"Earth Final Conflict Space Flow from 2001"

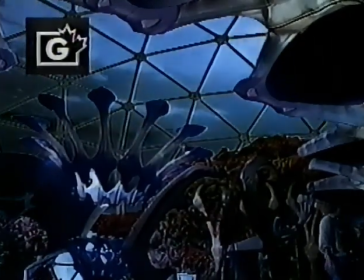13s
What I find unique about the show is the visual style. It doesn't look like anything else that's on television right now. And that's certainly, the work of Stephen Roloff, our production designer, but also,
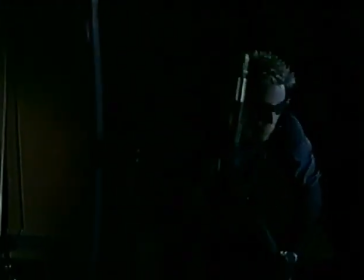28s
the way it's shot, the way it's lit,
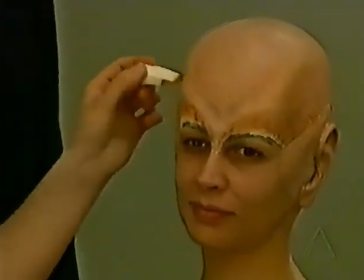31s
the way the talons are made up, the choice of locations that are being used,
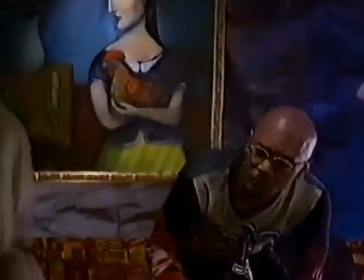38s
the wardrobe, right through the whole show.
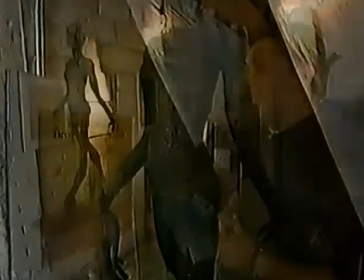41s
This model here was actually an original concept for what the aliens might look like, Dawn and Zor, in their native form. The makeup in total is 3 hours and 15 minutes officially. We start
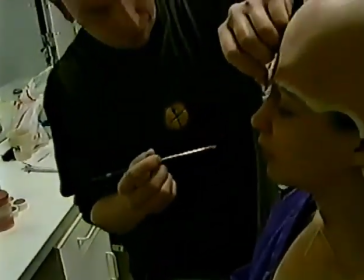59s
by getting the hair ready, gelling the hair back, and then the headpiece goes on, and that gets glued down.
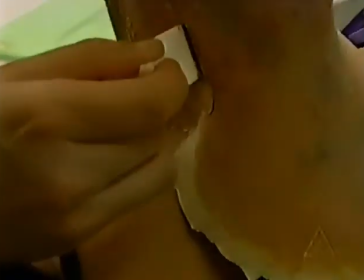65s
A significant amount of the time is taken up with dealing with the edges, the point where the foam stops and the skin begins, because that has to be seamless.
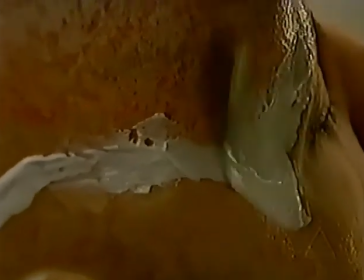72s
So we spend a lot of time filling those, and the joins between the foam pieces, joins between skin and foam.
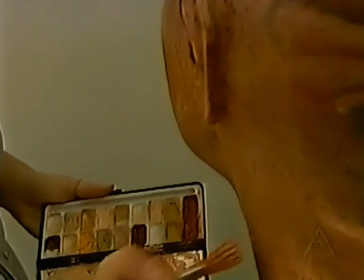78s
Then the color's done, and there's, like I said, there's 3 colors. The head's more or less a consistent color.
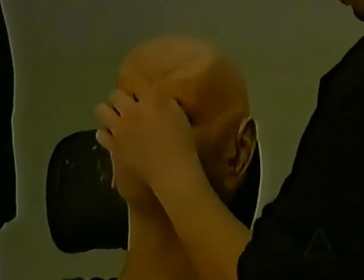84s
There's some different colors in the cheeks, different colors around the eyes. But that pretty much takes us the whole time. It's much quicker said than done. The costumes themselves are based on a lot of stretch fabric and then based on woven metal.
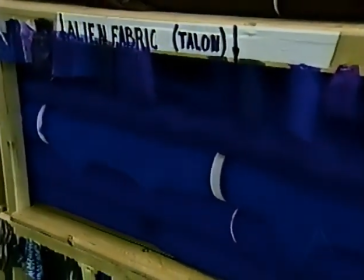100s
And so I've sort of incorporated a lot of modern textiles. And the exterior is meant to look sculptural.
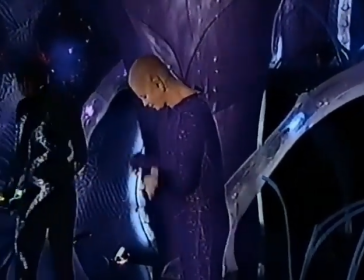108s
The talons are supposed to be androgynous.
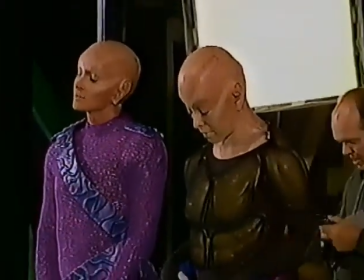111s
So the other part of the costume is a whole understructure that is muscular, but not really.
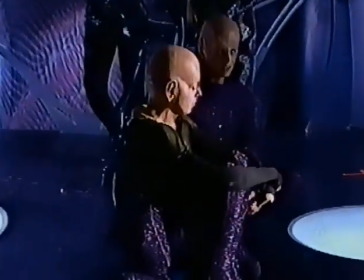118s
It's to change them from being a given sex to another sex, and so you can't really tell what they are.
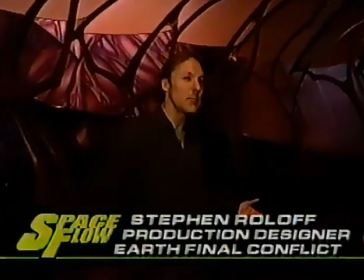125s
This is the first alien environment that we built.
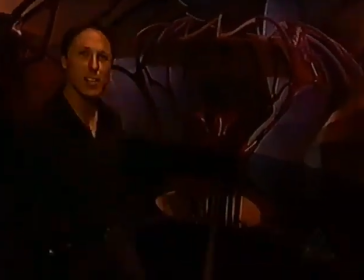129s
It's the office for Dawn, our central enigmatic character who is the alien representative in North America.
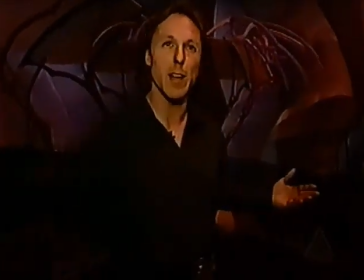135s
And Dawn is kind of a diplomatic character, a statesman. So I wanted to create a place that was more of the audition space, or
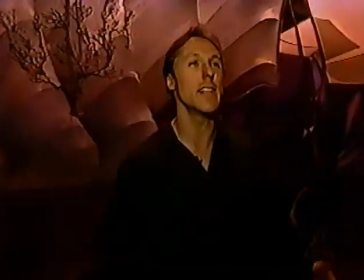142s
because this place is more of the kind of the audience room for a diplomat.
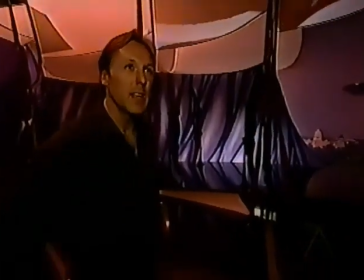147s
So in here I'm going off of, again, I define as many conventions as I could all at once.
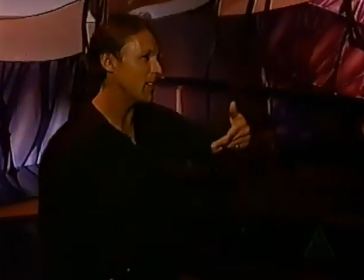152s
There's no straight lines. They use ramps. They don't use staircases. Everything is curved.
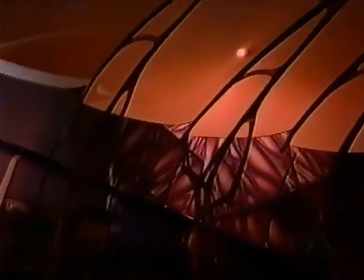158s
It's all nonlinear architecture. There is a bad backdrop of Washington that's not lit properly out there.
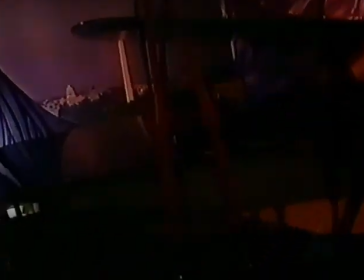165s
The bones, these structural elements, the beams and columns, the framing system of the building as it's called, are all composites of plastics, metals,
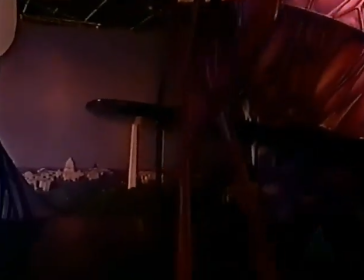173s
high-density foam, auto body filler, all sorts of compounds like that,
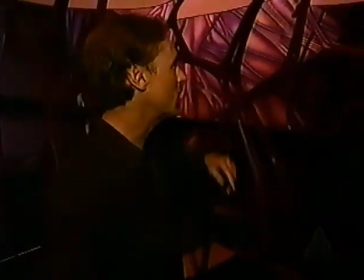177s
and lots of human sweat that arrived at kind of a structure that was supposed to emulate human bones with tendons and ligaments,
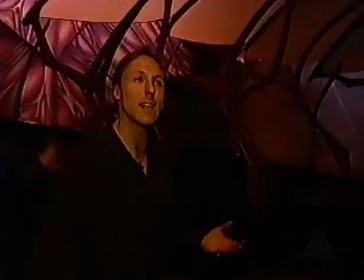183s
that kind of feeling, because I wanted, again, the feeling that the building's growing.
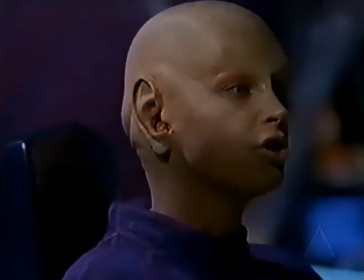187s The mothership, being an organically engineered life form, is designed to regenerate itself.
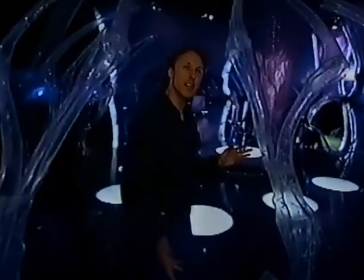198s
This is the bridge of the mothership. Once we had made all our mistakes and gone through our learning curve on Dawn's office, we decided to throw up the bridge of the mothership.
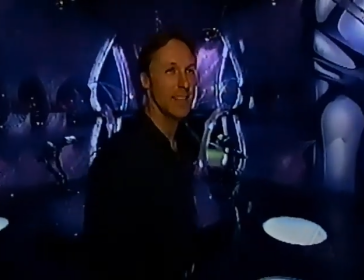206s
Zor needs to hatch his nefarious plot somewhere. This is it.
Captain Marquette.
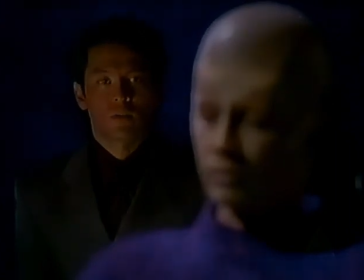212s You have something special in mind, Zor? As a matter of fact, I do.
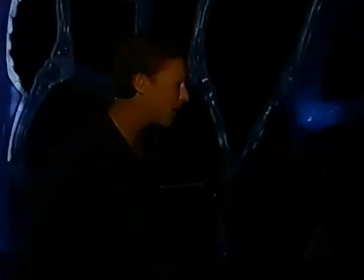220s
The structural elements in this ship are actually modeled after shrimp bones, magnified hundreds of times.
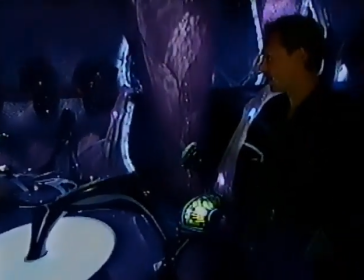225s
Unlike other bridges and other shows, I wanted to keep things very mobile, so there's no seating.
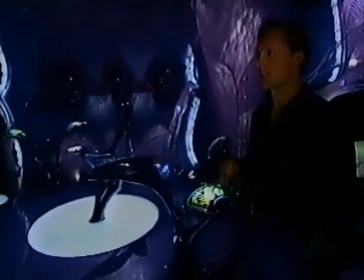230s
There's only one chair. That's for the master. Everybody else is on their feet, which keeps the scenes more kinetic.
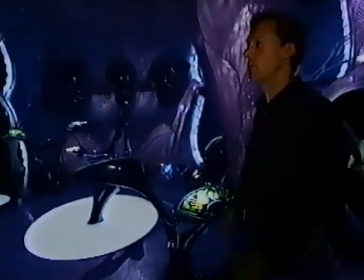235s
The actors have to move around, and the directors have more freedom to move than if they're static.
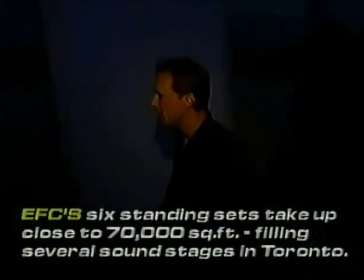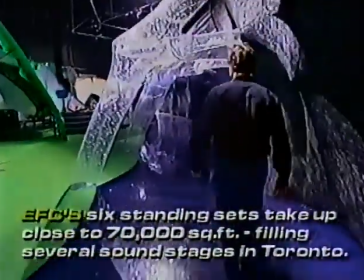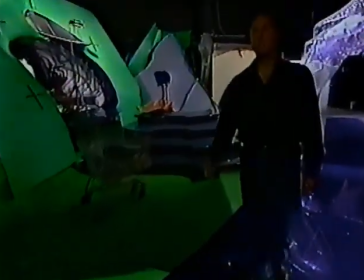252s
Yeah, we're going to be seeing more and more green in studios.
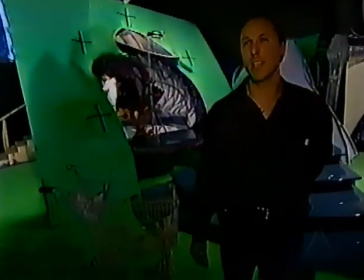254s
I mean, I think we're not many years away from basically walking into a green studio and having actors staring at little crosshatch marks on the green fabric.